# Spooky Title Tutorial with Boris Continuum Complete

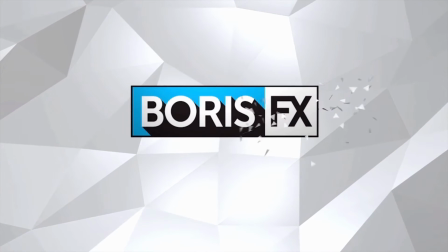Hi, I'm Vid Moriali with Boris FX, and in this tutorial I'm going to show you how to use Title Studio,
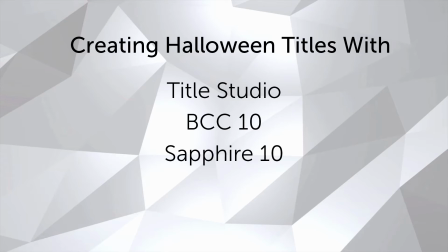BCC 10, and Sapphire 10 to create some creepy titles for your Halloween delight.
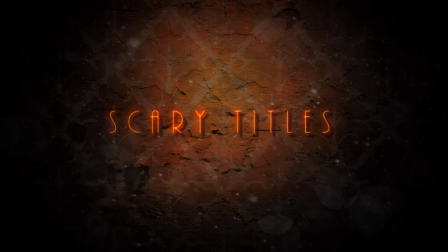Now the titles you see here were created as part of the Halloween Contest trailer, and there's a lot going on. We have some grungy textures and glows, but ultimately the steps to recreate this are pretty basic and offer a lot of opportunity to customize things.
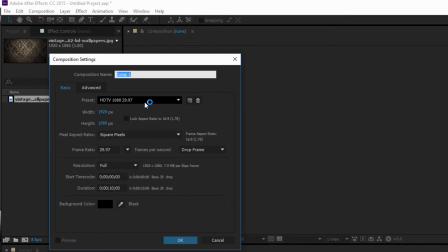To begin with, let's start by creating a new 1920x1080 comp. For this project, I have a very cool fleur-de-lis wallpaper texture.
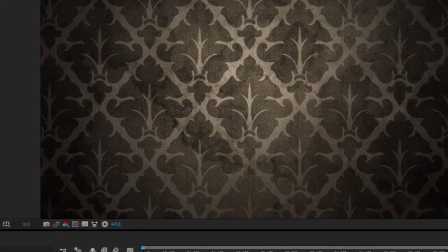Now you can substitute your own or download the original from the link in the tutorial. Now before I begin to layer on any text, I want to do a few things to set up this background.
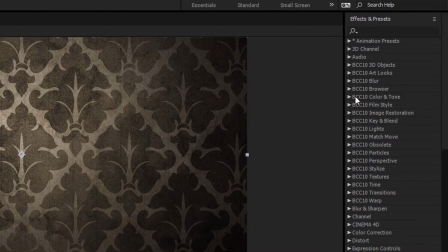I want to go to my Effects and Presets and select BCC Fast Film Glow.
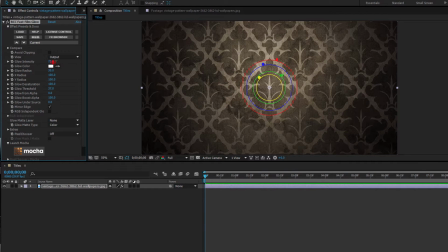Now at the moment, there's not a whole heck of a lot for that glow to work off of. In fact, I'm going to have to really crank that intensity into the 1100 range just to get something usable.
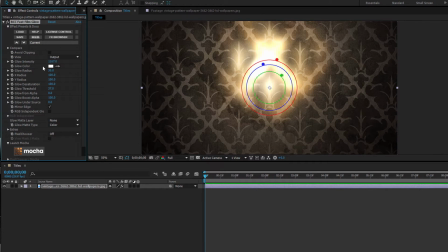But as we go through the tutorial, you'll see how the individual effects layer to create some really cool looks. Anyway, this is a Halloween-inspired title, so let's set that glow color to an orange-red.
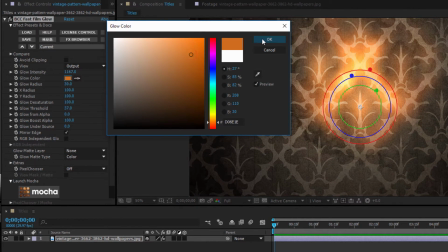Now ideally, what I want to do is really draw the viewer's eye to this central area. So I'm going to increase my glow radius just a bit.
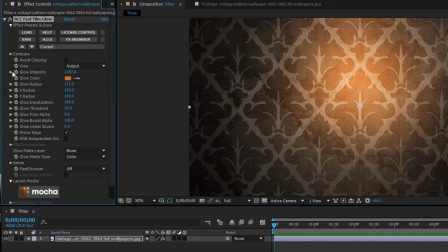About 112 should do it. But I also want to pull back on that threshold so the glow doesn't overwhelm my wallpaper.
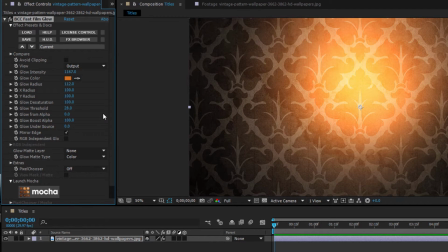A threshold of 28 should do that just fine. Once that's done, I want to select BCC Brightness and Contrast for my effects and presets.
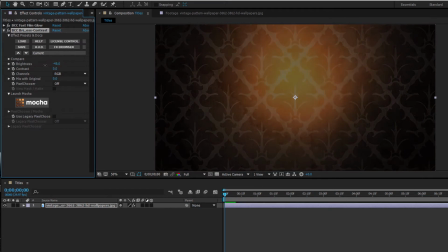Make sure that it's placed at the bottom of the stack beneath the film glow, otherwise it will composite incorrectly and significantly reduce the glow that we're going for. The reason this happens is because if it's placed above the glow, any reduction in brightness will reduce the source upon which the glow is based.
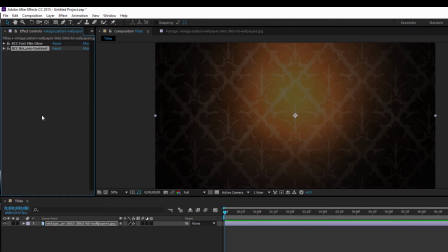You can see the difference when I swap them here. Okay, with that done, let's create a new adjustment layer and name it Grunge.
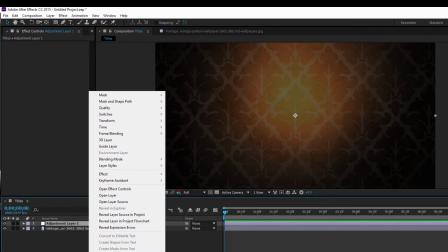To this, we're going to go to the Effects and Presets and type in BCC Grunge.
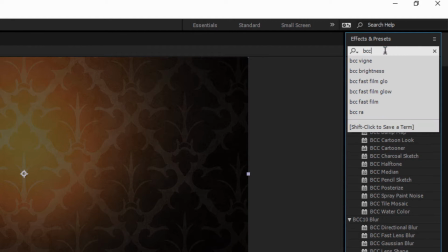Now Grunge is a pretty interesting stylized effect that not only allows me to create grungy,
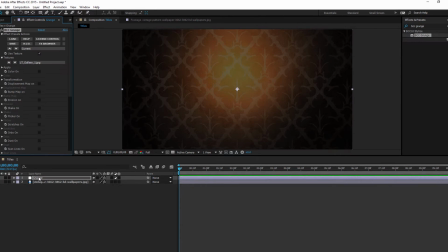degraded, and torn-up looks, but I can also add dust, noise, and other textures to my effect.
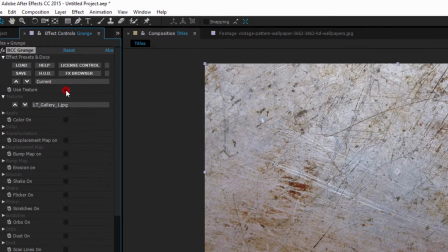Now the first thing that happens when I apply the effect is it generates this texture, and I can toggle this effect on and off by selecting the Show Texture checkbox.
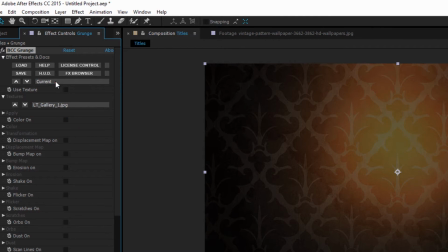I can also toggle and tweak the various effects available to me down here. For now, though, what I want to do is go to my preset menu and select Soft Grunge.
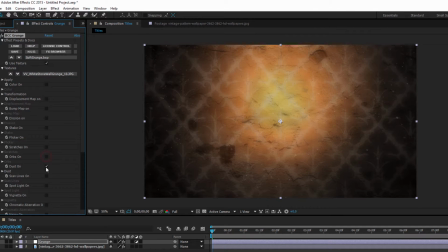That looks pretty good, but right off the bat there are a few things that I'm going to want to turn off here. So let's go through and disable everything except for the texture.
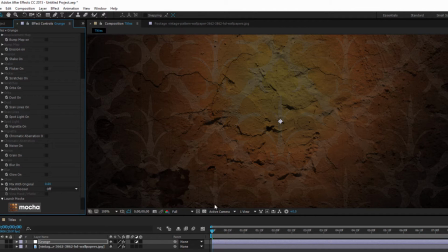Now one of the reasons that I like this effect is that if we zoom in you can see that it has applied a crumbling and degraded texture to my wallpaper image.
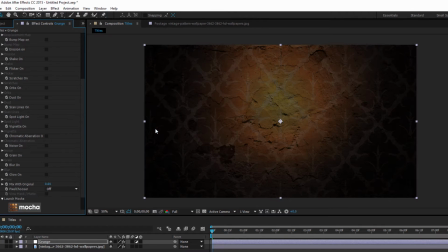You can see that the texture is cracked and peeling and it really gives a creepy and decaying vibe.
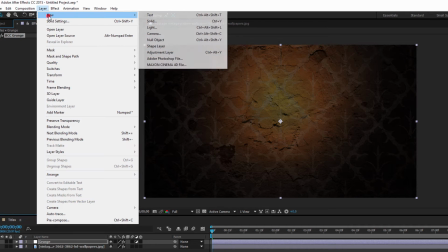Perfect for Halloween. Okay, now it's time to create our titles. I'm going to begin by creating a new solid and naming it Titles.
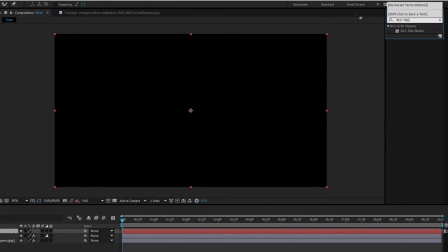Then I'm going to add BCC Title Studio to this and launch the UI. Now the great thing about this project is that we're going to keep the title design very simple.
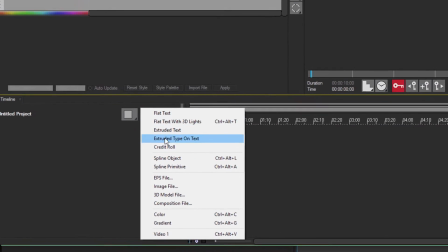Our creepy look is going to come from the layered BCC and Sapphire effects. What I want to do is delete the placeholder text and create a new flat text.
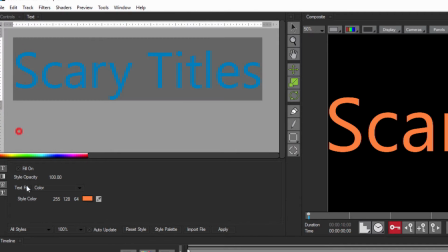In my text tab, I'm going to go and change the color to a nice orange. Now the font I used in the original clip was AR Bonnie, but feel free to use whatever font you want.
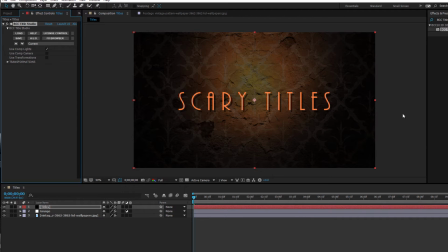When done, hit apply. Okay, so this is starting to look pretty good, but let's tweak this text a bit.
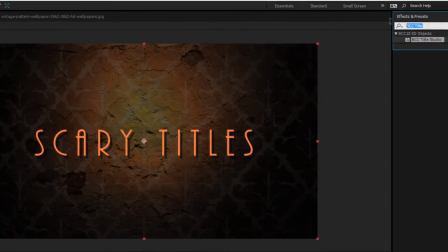I want to give it some wispy edges. To do this, I'm going to go to my effects and presets and type in CC Vector Blur.
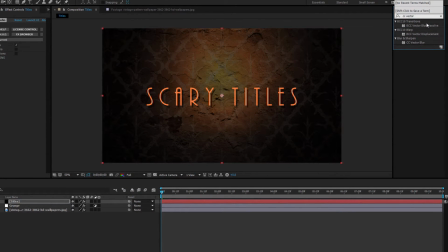Drop that right onto my titles layer. Now, there are a couple of very cool looks that we can create here.
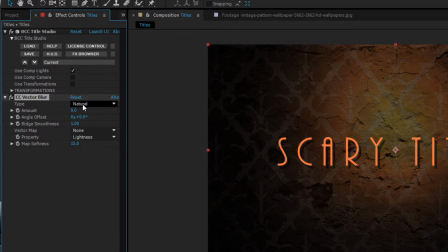If I leave the type on natural, I can control the width of my text as well as the angles of the distortions.
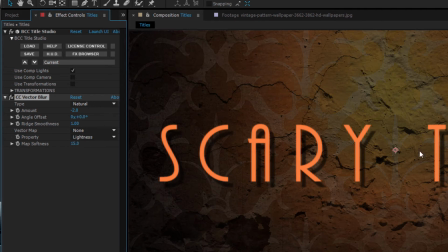By selecting constant length, my blur will be centered in the middle of the text and create a central core of light that makes neon signs so distinctive.
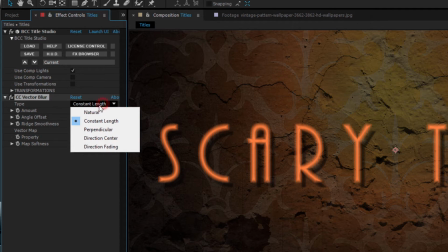Now whichever way you opt to go is up to you, but keep in mind that it will have a bearing on how the glow effects will appear.
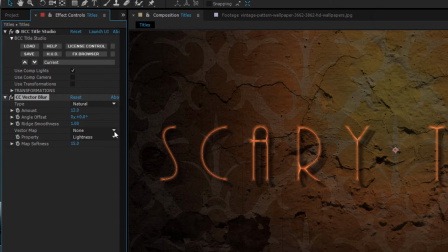In my case, I'm going to set the type to natural and increase the amount a little bit, to roughly around 13. Next, I'm going to offset my angle. By doing so, I can change the direction of the distortions.
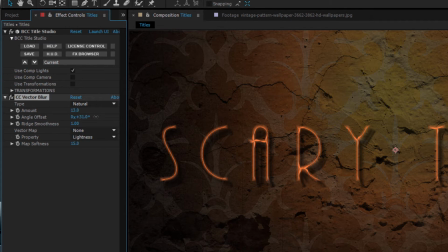I'm going to set it to around 30, and that will allow me to create some faint wispiness on the tops of my letters. While I'm at it, I'll set the Ridge Smoothness to 21. Now with Ridge Smoothness, the higher the value, the smoother and better defined the hard edges of the Vector Blur will be.
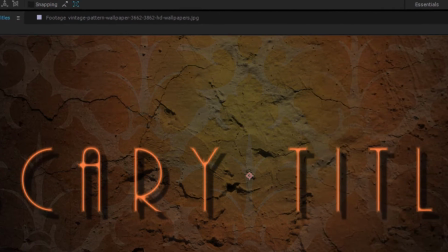And the last thing I want to do is reduce my map softness to 6.2. Next, I want to apply a new instance of BCC Fast Film Glow to my text layer.
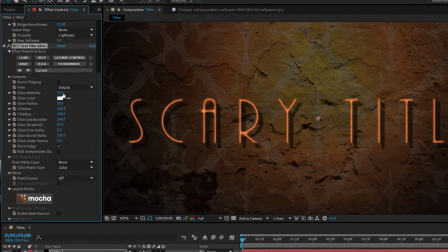I want to restrict the glow to just my text and keep it very subtle, but I definitely want the text itself to be vibrant.
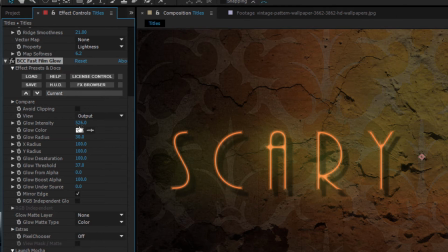So the first thing I'm going to do is increase my glow intensity well past 500. Since these are Halloween titles, let's go ahead and set the glow color to red. Now, as I mentioned, I want to keep that glow restricted to my letters, so I'm going to set my glow radius to 11.
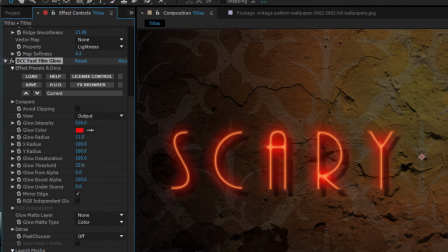The threshold setting will further refine the glow, and I'll want to pull it back so the focus is on the lettering rather than the entire image. So I'll set my threshold to 35. The lower I reduce it, the more refined of a glow I'll be able to see around my letters.
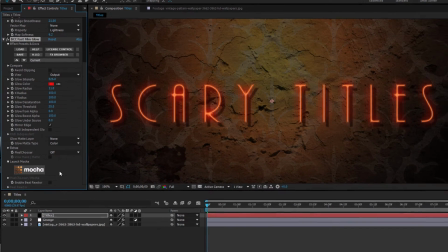Now, you can adjust it as you see fit, but for the look I'm going for, I want to keep my glow fairly tight.
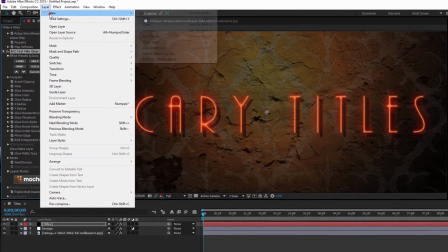Alrighty, with that done, let's create a new adjustment layer and name it Grunge.
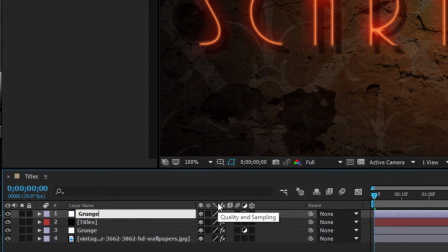I want to make sure that it's sitting above my title layer so that any changes we make will affect the entire composition.
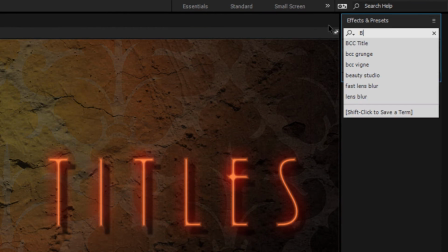As before, I'm going to go to my Effects and Presets and select BCC Grunge.
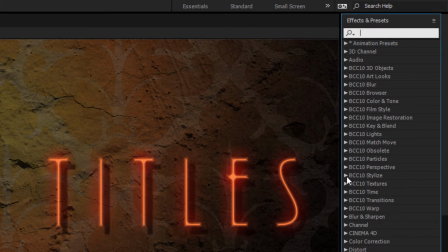Now you can either type it into the search or select it directly from the BCC's Stylized Unit category.
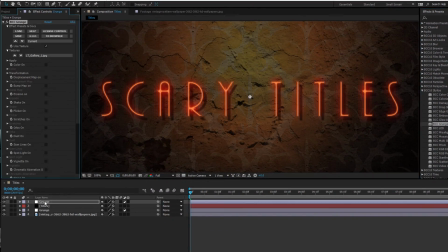I liked how that soft grunge looked before, so I'm going to select it from my Preset menu.
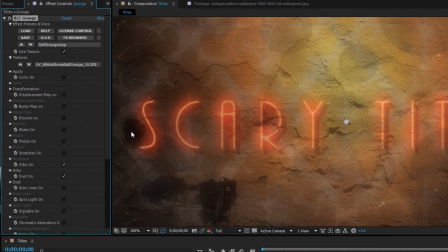And since I've already had the texture from my wallpaper, I'm going to go ahead and disable the new texture here.
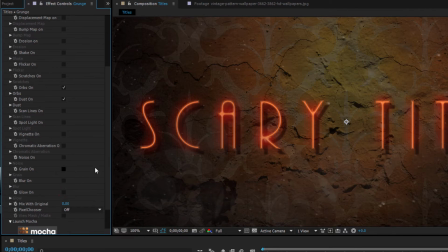I also want to disable glow since I think we have enough of that already. But let's go ahead and enable flicker.
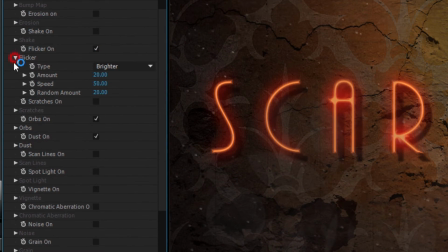Now with flicker, I have three options for how I want that flicker to behave. I can make things brighter, darker, or a combination of both.
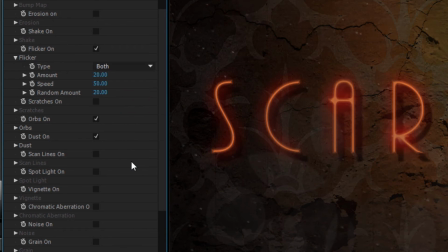By playing around with these, you can get some really nice effects. Me? I'm going to select both. But I don't want it to be too chaotic, so I'm going to reduce the amount to 5.
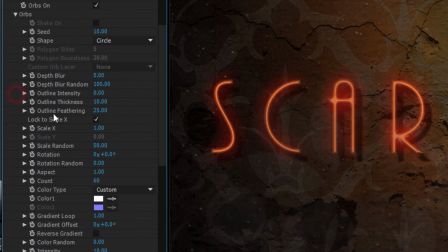The orbs effect allows me to create round textures similar to bokeh in the image. We can leave that at its default or tweak it to make them more noticeable.
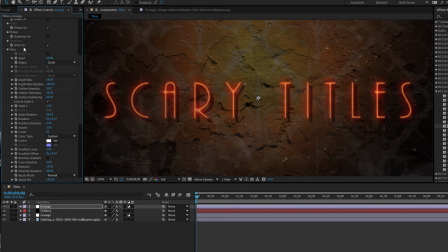The thing that I really want to focus on here though is the dust. As its name implies, dust creates dust particles floating around the scene.
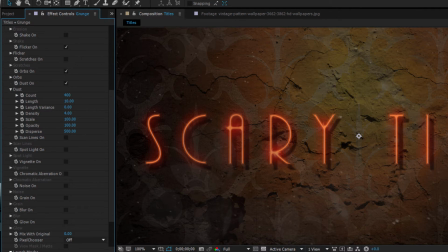Since this is a horror movie, I want to create something similar to the ash floating around the frame in the movie and game series Silent Hill.
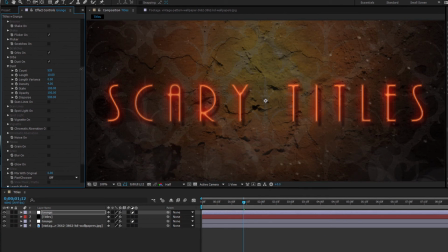By increasing my count and density, I'm able to increase the number of particles floating on the screen. Now be careful how high you bring these values, as the more random floaty particles you create, the longer it will take to render the effect.
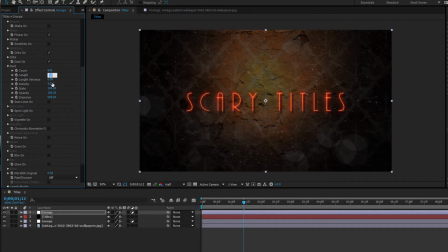But in this case, I'm going to increase the count to 600 and the density to 10. I also want to increase the scale as this is going to cause some of the particles to increase in size, creating more depth and variation. A setting of 376 should work quite well. Lastly, I want to up the disperse parameter.
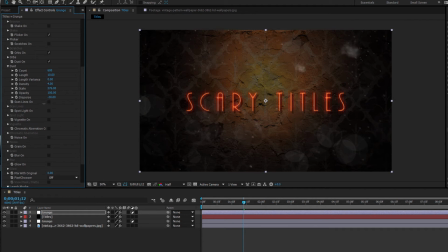Higher values of disbursement will create more depth to the scene as the particles will be separated not just along the x and y axis, but also within in Z-Space. It's important to note that Grunge offers me a number of other options such as Noise, Scanlines, Chromatic Aberration, and Blurs.
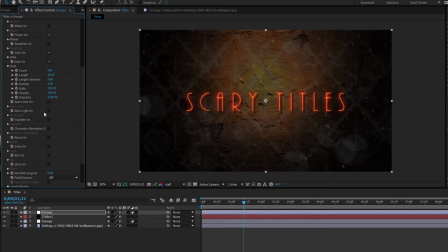Feel free to experiment with them to find the look that works best for you. For now, this works for me.
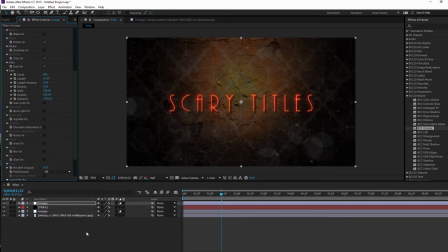So let's move on. Now we're going to add some more glow effects to the comp, but before I do that, I want to create a new adjustment layer and name it Finishing. Technically, a new adjustment layer isn't strictly necessary as you could add this to the previous adjustment layer, but as a matter of workflow, I prefer to keep my finishing effects on a separate layer from my stylized effects.
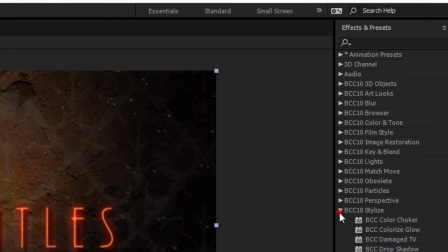Now while I said we were going to add a glow to my effect, we're not going to be using my old favorite Fast Film Glow. I want to do something a little bit different, so in my effects and presets, I'm going to type in S underscore glow.
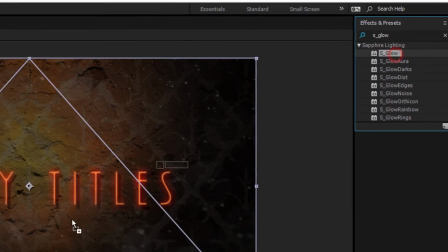S-Glow is available as part of Sapphire 10 and offers some unique features, so let's drag that onto our adjustment layer.
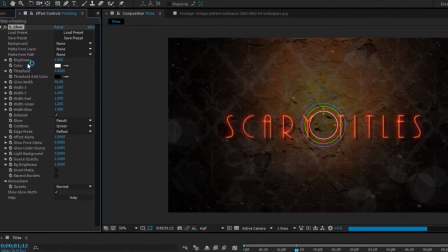Now why Sapphire? Why not BCC Fast Film Glow?
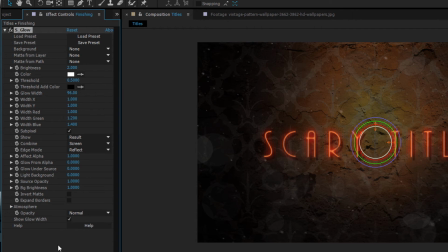Well if you don't have Sapphire, you can absolutely use Fast Film Glow, but let's take a closer look at S-Glow and see what makes it uniquely suited for this effect. The first thing I notice when I apply the effect is that it has nearly all of the same parameters that are available to me in Fast Film Glow. What I want to do is pull back a bit on that glow, so let's drop the brightness to 1.